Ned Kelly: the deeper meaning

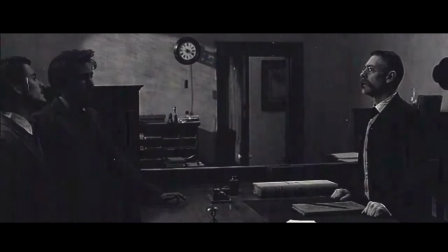[8:35] Christ almighty, it's Ned Kelly. Can I help you? Yes, you can. My name's Edward Kelly. His mates call him Ned. Ned Kelly?
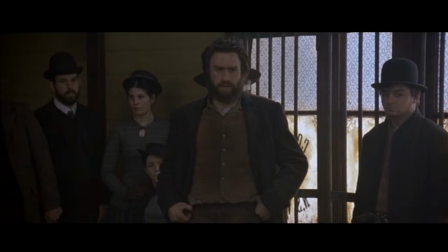[8:46] I'm sure I've heard that name somewhere. I'm sure you have, sir.
When we see the drillery robbery, Ned's passion and charisma as he dictates his letter in front of a crowd whips them into a frenzy,
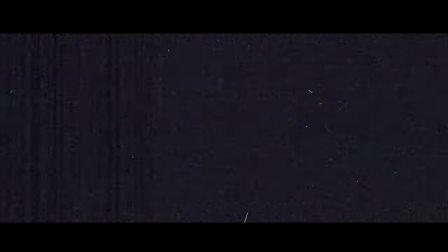[8:58]
chiming in to help him create memorable insults directed towards the police.
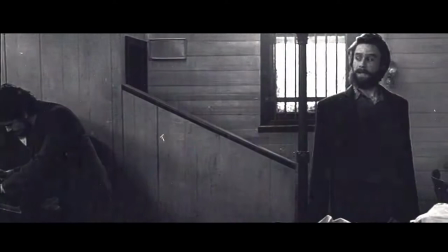[9:02]
Whenever Ned speaks, people listen, and even the police can't help crack a smile when they think of how devilishly clever and witty he is.
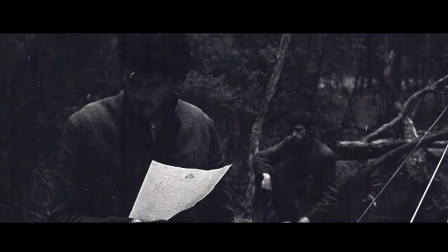[9:12]
The film's extremely gloomy, desaturated palette echoes the increasingly burdened state of mind of Ned.
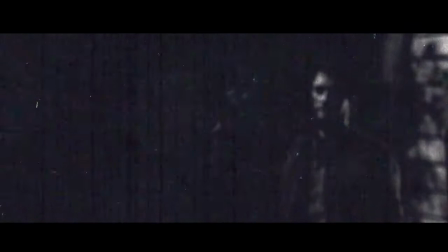[9:19]
As the film is framed as Ned telling his own story, naturally the atmosphere is reflective of Ned's own feelings.
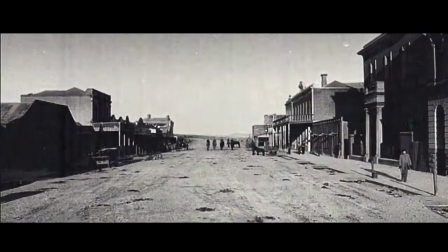[9:26]
embodying his essence.
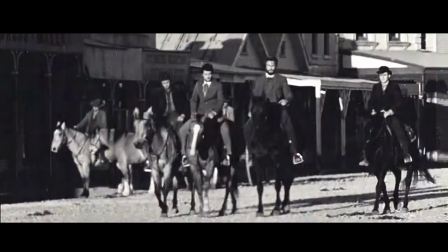[9:28]
The flatness and sparseness of the locations is also indicative of Ned's emotional connections to the places we visit in the story.
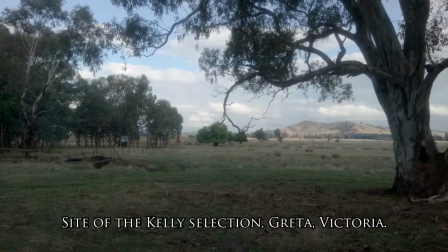[9:37]
While in reality the Kellys lived near the foot of a large smooth hill dotted with trees and covered in grass, albeit prone to drought,
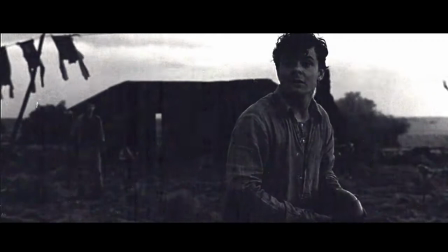[9:45]
when we see the homestead in the film it juts out of the grey flat and boggy landscape as if plonked in the middle of nowhere and looks more like
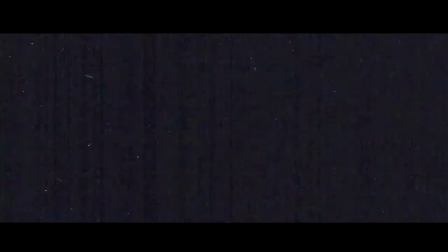[9:52]
his ancestral home, island than Australia. Ned does not really imagine the surroundings.
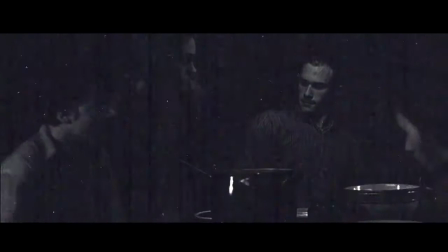[10:00]
His only focus is what the house represents, his family.
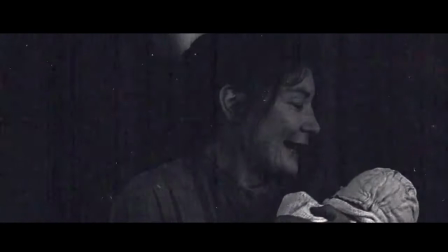[10:05]
To Ned it's his mother and siblings that matter, not the place they live in.
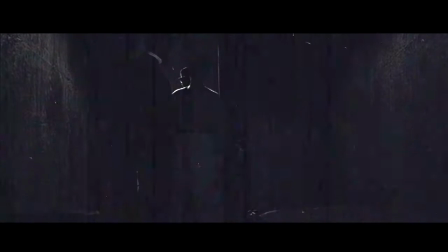[10:10]
Ned is very focused on family and the pain and loss he feels relating to his mother's imprisonment is signified by a shot of Ellen in her cell, alone and surrounded by darkness except for a patch of light coming from the cell window.
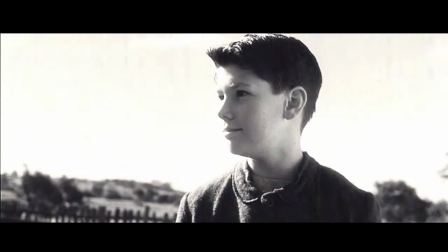[10:23]
His memories of his family are generally bleak, bar one, the memory of the day he received his green sash.
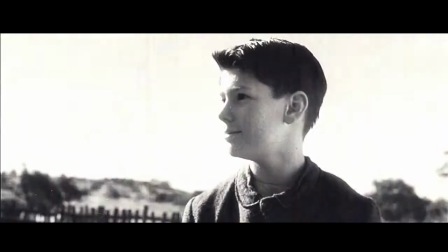[10:29]
Here we see his parents, beaming with pride,
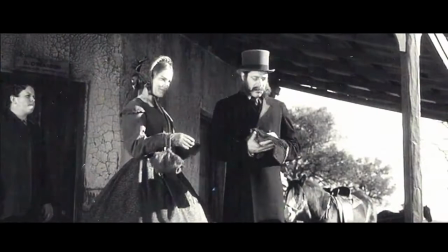[10:32]
the sun shining brightly upon young Ned as he receives his reward for saving a life, surrounded by people that cheer for him.
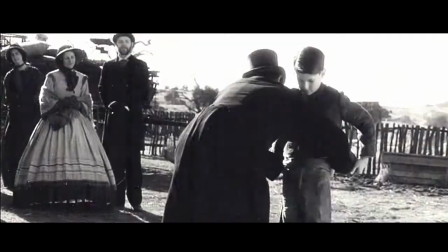[10:40]
This is Ned's happy place, the memory he clings to that proves he really is a good person.
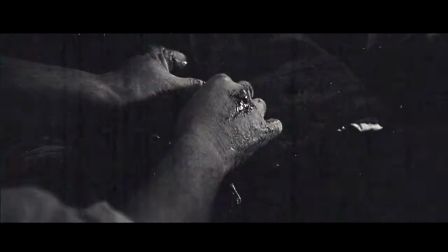[10:47]
This is why the reveal of the sash after his capture is so important.
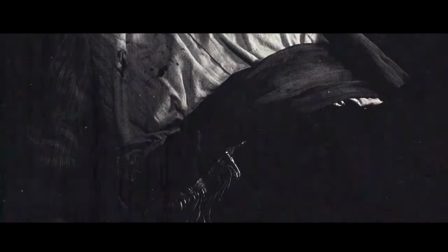[10:51]
It shows how beneath the armour, his outlaw facade, he still clings to this sash as a symbol of something pure and virtuous inside him.
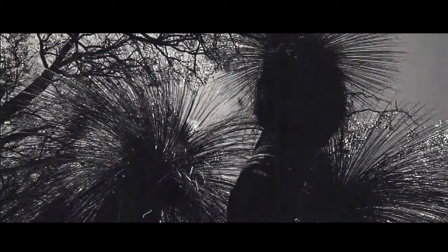[10:59]
The only other time you really see the sunshine and the beauty of the landscape is between Ned's return home and the Fitzpatrick incident,
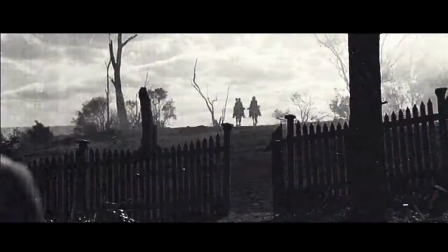[11:07]
then the gang's emergence from the fire decimated landscape.
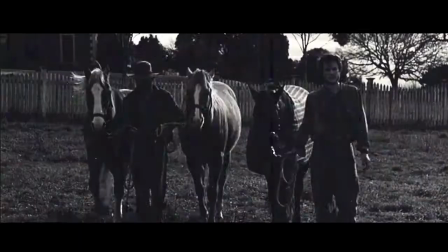[11:12]
Colour and sunshine and the beauty of nature symbolise hope and optimism.
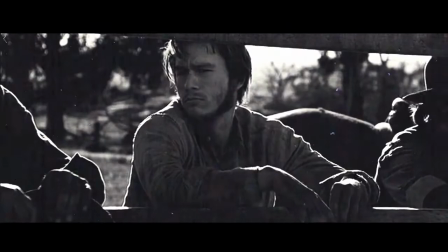[11:17]
His time working on the Cook station is a happy time as it seems things
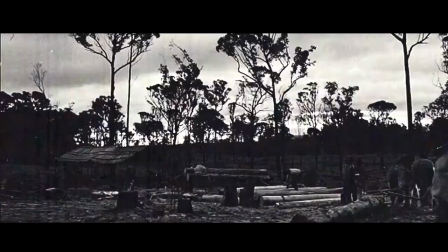[11:22]
could be improving for the Kellys and it serves to drive home how bleak things become afterwards.
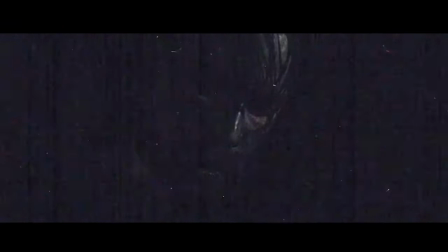[11:28]
Perhaps the most disturbing sequence in the film involves the gang starving and dying of thirst, slaughtering their horses to drink the blood. This is immediately following a huge bushfire that the police cause, leaving the gang stranded and struggling to survive.
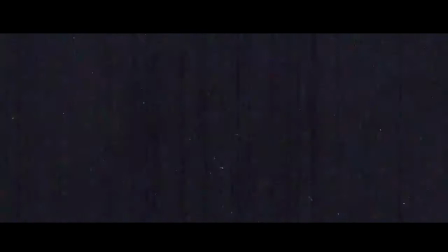[11:44]
The horses are slaughtered in the dark of night and the gang look like wild men, deranged and filthy. The desperation of their situation is written on their faces in mud, soot and blood. This nightmare is a representation of Ned's feelings during the height of his outlawry.
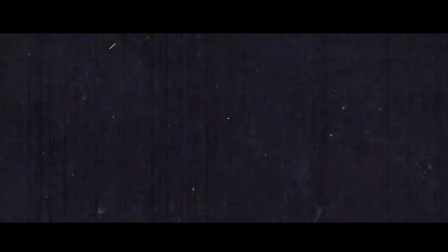[12:00]
He is ashamed of what he has become and is desperate to reform his image and so ventures to the only person he can think of that could help him,
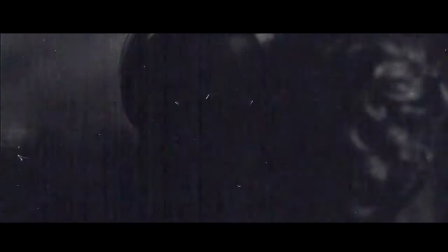[12:07]
the only woman who has ever shown him romantic love, Julia Cook.
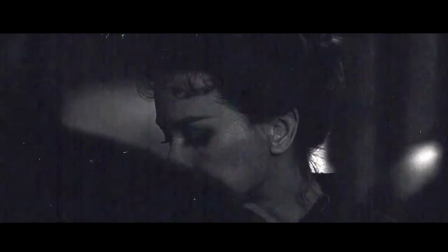[12:12]
Julia reminds Ned of who he really is, and this motivates his crazy scheme at Glenrowan.
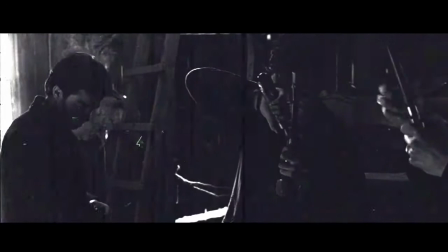[12:23]
Ned never states definitively what the plan is for Glenrowan, we're given allusions that it's something big and important as the gang create armour,
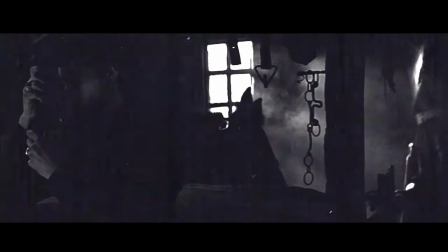[12:31]
gather weapons and then re-emerge with clean clothes and haircuts.
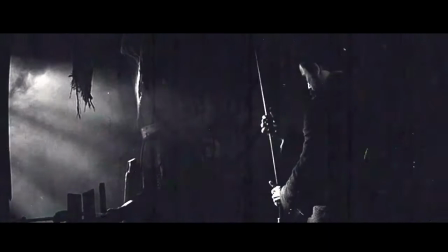[12:35]
The town of Glenrowan becomes a base of operations, though what Ned hopes to achieve here is never made clear.